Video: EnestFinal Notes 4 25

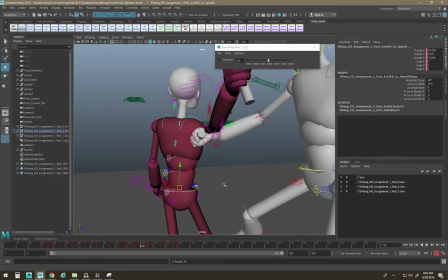20:45 go, there's the stop, and I would sort of keep going.
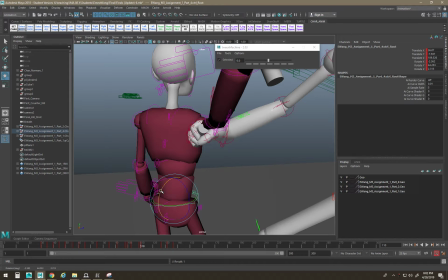20:54 So, you know, you'd compress the back or something, you know, to try and fake the momentum.
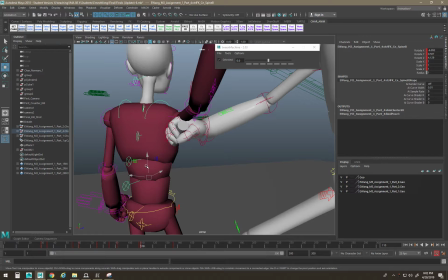21:09 You might even be able to, nope, you can't.
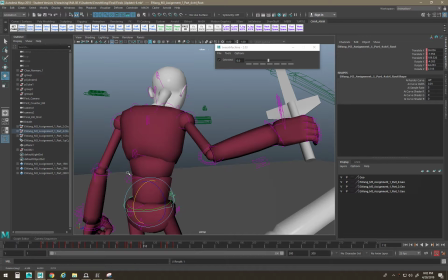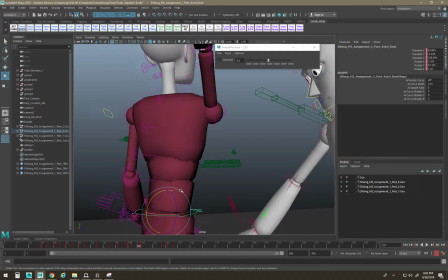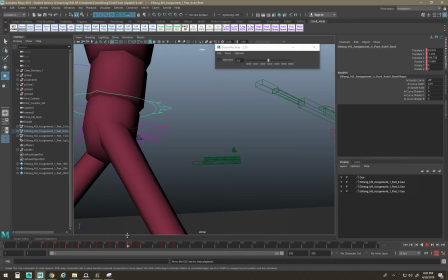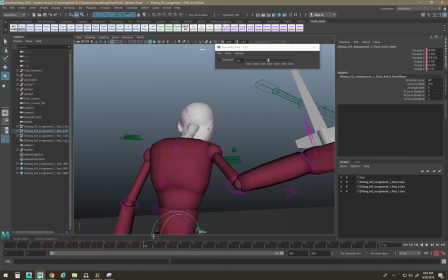21:38 Sometimes just doing that little amount of stuff starts to make it feel more alive. You just got to do a pass. Just look at reality, act it out, figure out, okay, what's going on when I do it, and how is that different?
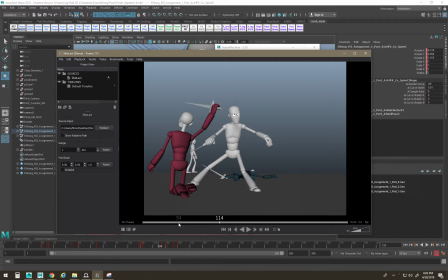21:59 That's why I said, like, sometimes it's better to just go and work on another animation. So if you feel like there's nothing left for you to do, just go animate something else and keep going, and you'll pick up all these little tricks.
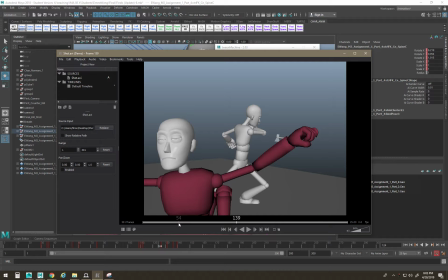22:14 Nice. Let's see, what else can we do? So watch the action.
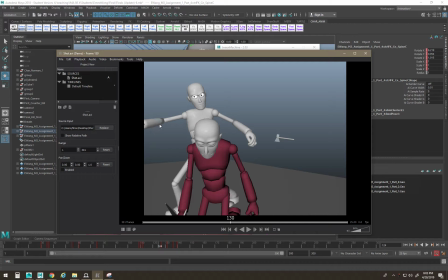22:23 So your line of action kind of goes horizontal and then jumps down and then goes across.
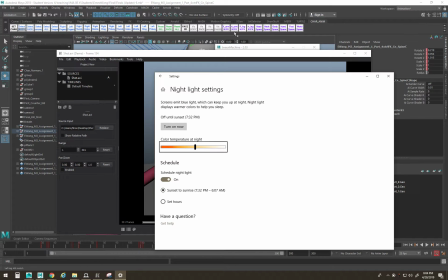22:33 It looks like
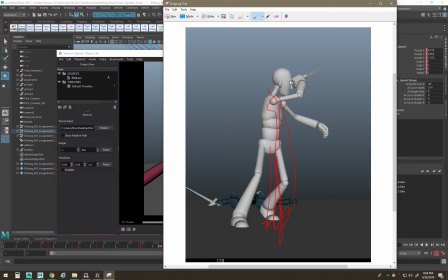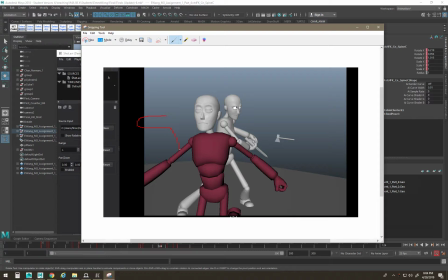22:40 the weapon's coming around and then it pops back down and then goes over. So you just want it to feel like one smooth thing. So watch the line of action there.
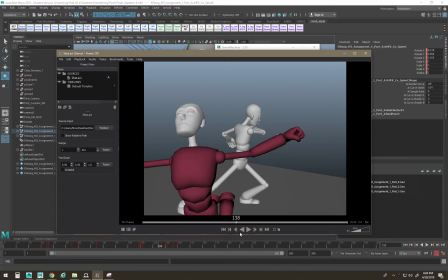22:56 I like this pose. I like how you ease into it. That's pretty sweet. I like the guy falling back and stuff. Some cool stuff going on there. You can do a little bit more overlap if you wanted, like on that pose.
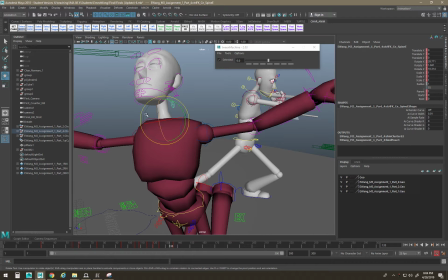23:17 I might like leave this behind even more.
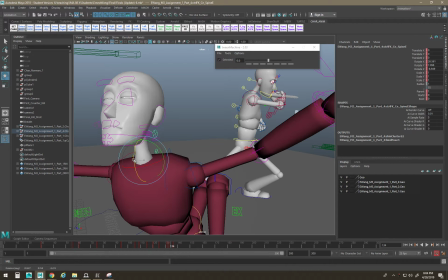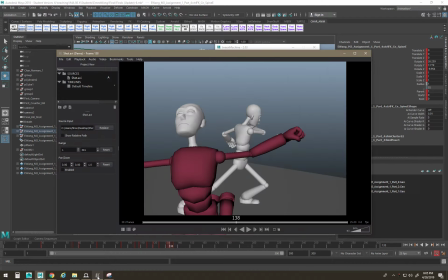23:31 It'll help it feel like that little extra bit softer.
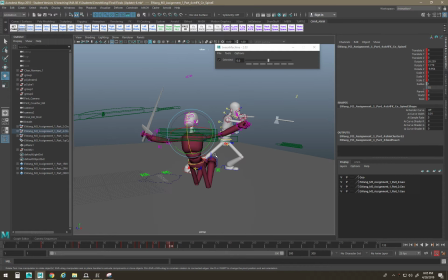23:38 The same thing on the hands, like you could, I don't forget which pose it was.
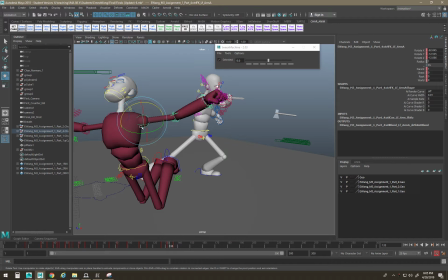You know, you could twist this back to kind of let the body pull the arm back, you know?
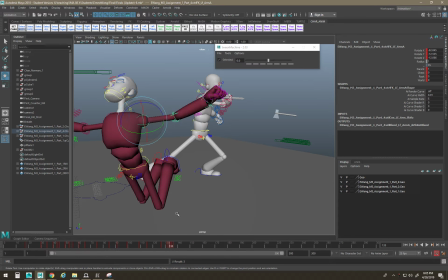24:02 So you get a little bit softer move on the fall.
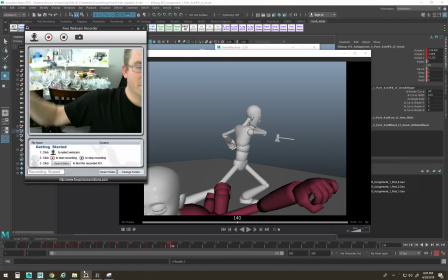24:09 So instead of just going like this, you just kind of go, ugh, you know.
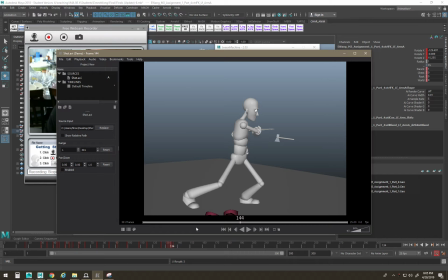24:18 Anything you can do to start making stuff feel more organic, you want to do that. And like this stop, when you have everything on your rig stop moving exactly the same time. So settle into it. So as soon as that foot stops,
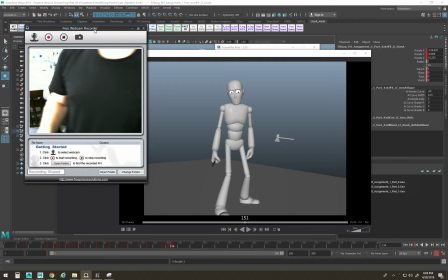24:34 the body's going to kind of, you know, you can imagine, you can kind of hear my foot stomping, but then the rest of my body's going to settle.
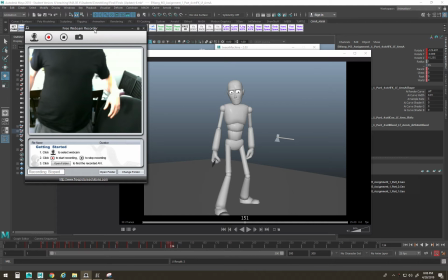24:42 I mean, you can't really show you here, but, you know, when he stops, you'll see.
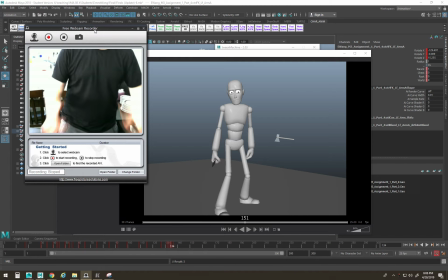24:48 Just get the hips doing something and settle out as he's thinking.